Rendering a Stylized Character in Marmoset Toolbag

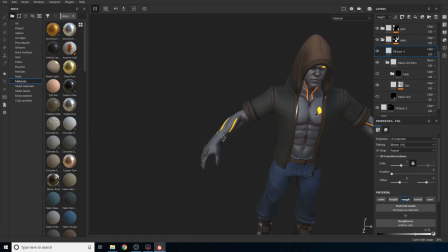I think that gives him a more cartoony look than what he has already.
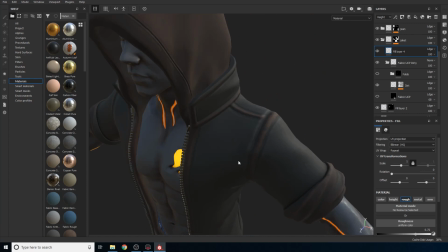And I like the jacket to be worn and dirty. I'm just going to leave those out. This kind of looks too symmetrical.
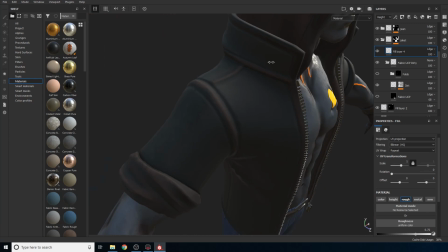Yeah, when I'm doing portfolio stuff, I usually, there's times where, hey, I like how something's looking.
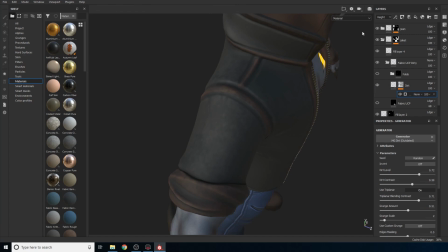And then when I go and do the portfolio renders, I'm like, this could be a lot better. There's always room for improvement. So I'm just going to go to base color and we are going to add a paint layer.
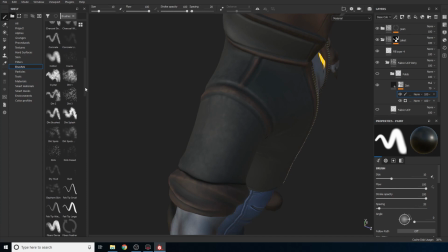And I'm going to change my brush into a dirt brush because that's my favorite brush to do texturing and stuff.
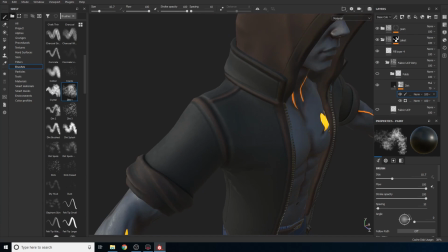And we're just going to break this a little bit so it's not the same on both sides.
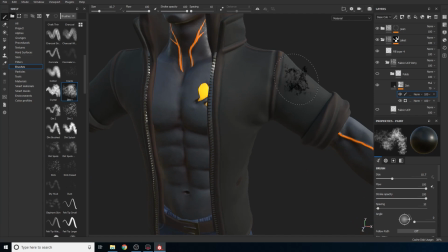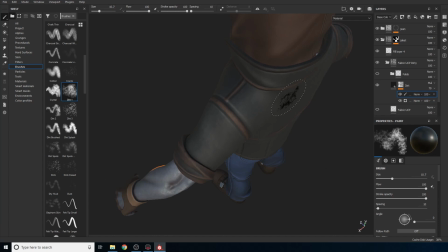There you go. Let's see the back.
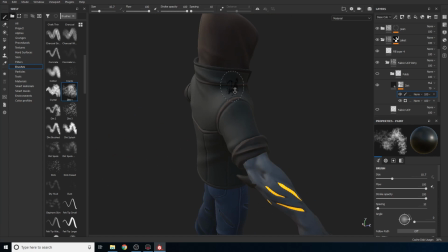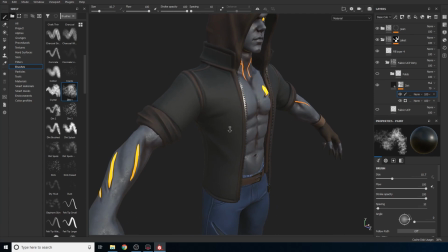Okay. That's much better, I think.
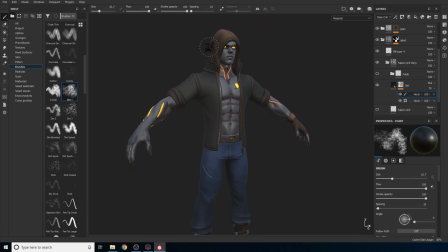And we'll see how that looks when we transfer it into Marmoset.
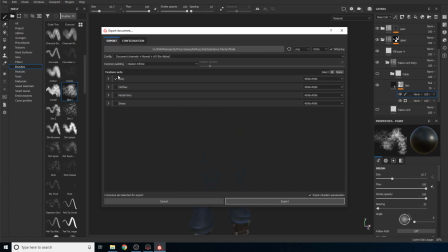So what I'm gonna do is I'm actually going to file export textures and just the clothing.
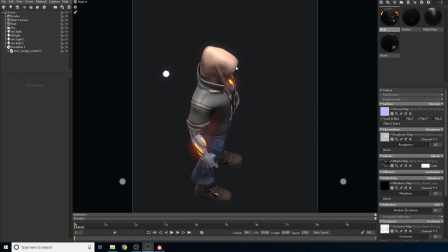All right, let's see how he looks now. Let me go to my float camera.
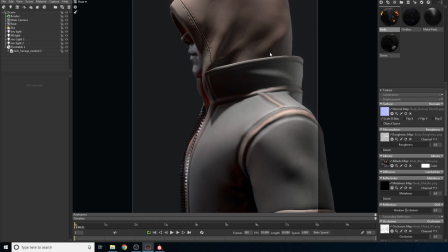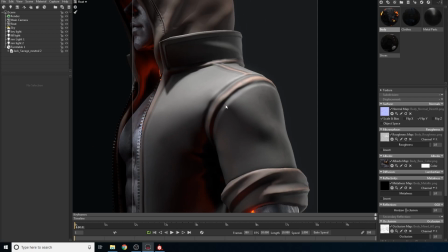Okay, we have some nice
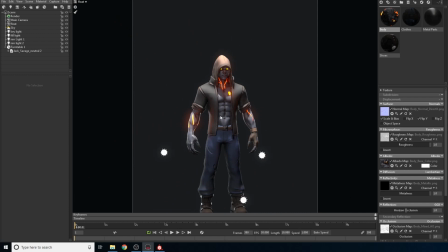over there. We have the clothing, it's a little bit shinier. I actually like how he looks now. He looks very cartoony. I think the detail in the clothing
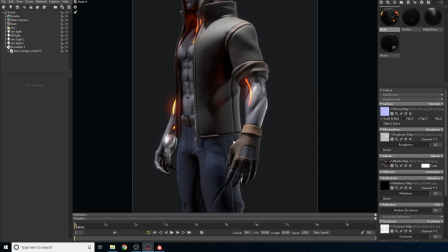what's not helping the style. Actually, like the break on the skin, but the break on the
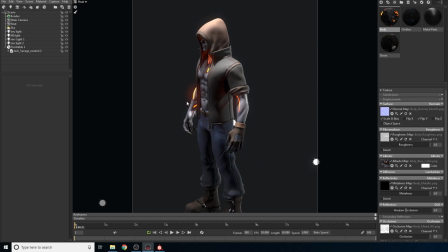clothing exactly kind of took away from what he actually is,
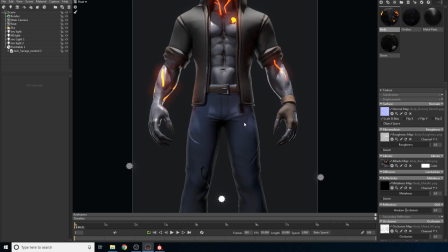and the kind of art style that we're going for here at Virtus Studios.
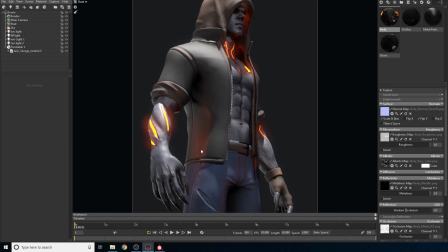Wow, really love the way his skin looks right now.
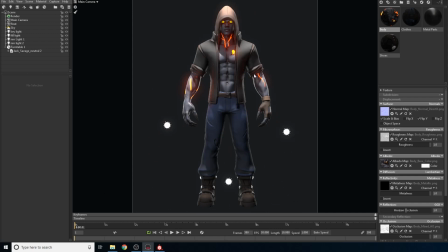Okay, so I'm gonna go back to my main camera and I'm going to start adjusting my lights. I'm very happy with the way he looks now. And let's get going with first, let's turn our ambient light
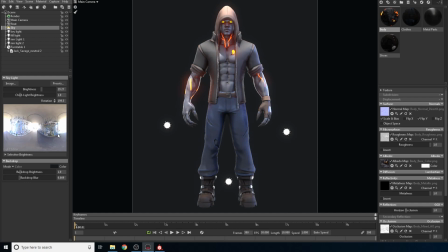all the way up just to see where this kind of ambient is going to be hitting. And one of the reasons why this ambient light's perfect for this character is because in game our general environment is kind of like very cold.
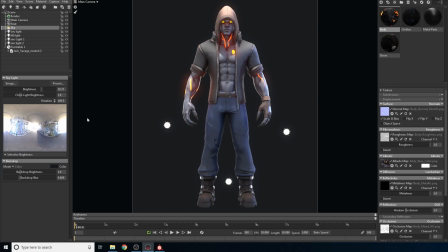So cold closer to blue, warm closer to reds. So our environment in there is very cold, and this actually goes well with what you're gonna see in game. So just gonna rotate it until I'm happy with the position of this.
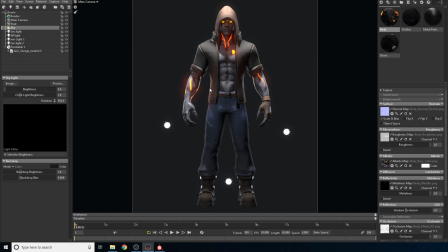So if I turn this down, the shadows right here.
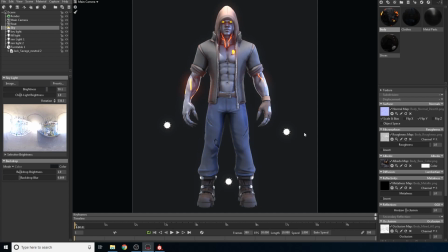So I'm just going to have the blue part around here.
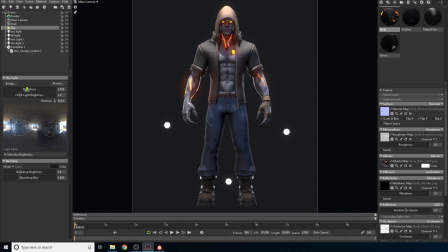Okay, excellent. Now I'm just going to turn this down just all the way so we can see a little bit of it.
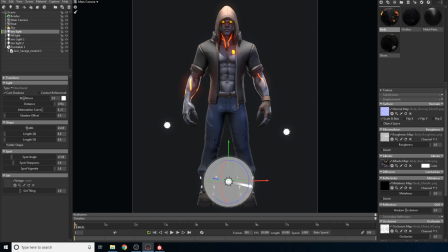No, a little bit of ambient light. Key light. One thing that I always do is I never leave lights 100% white. That's my rule. Nothing is 100% white. Nothing is 100% black. Reasons? It looks too sterile.
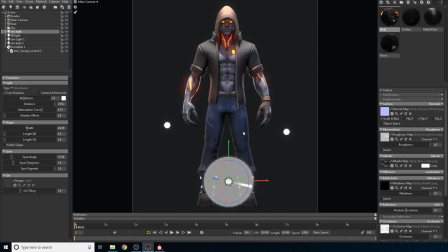There's, even when you have halogens in your room, the light's not 100% white, never is.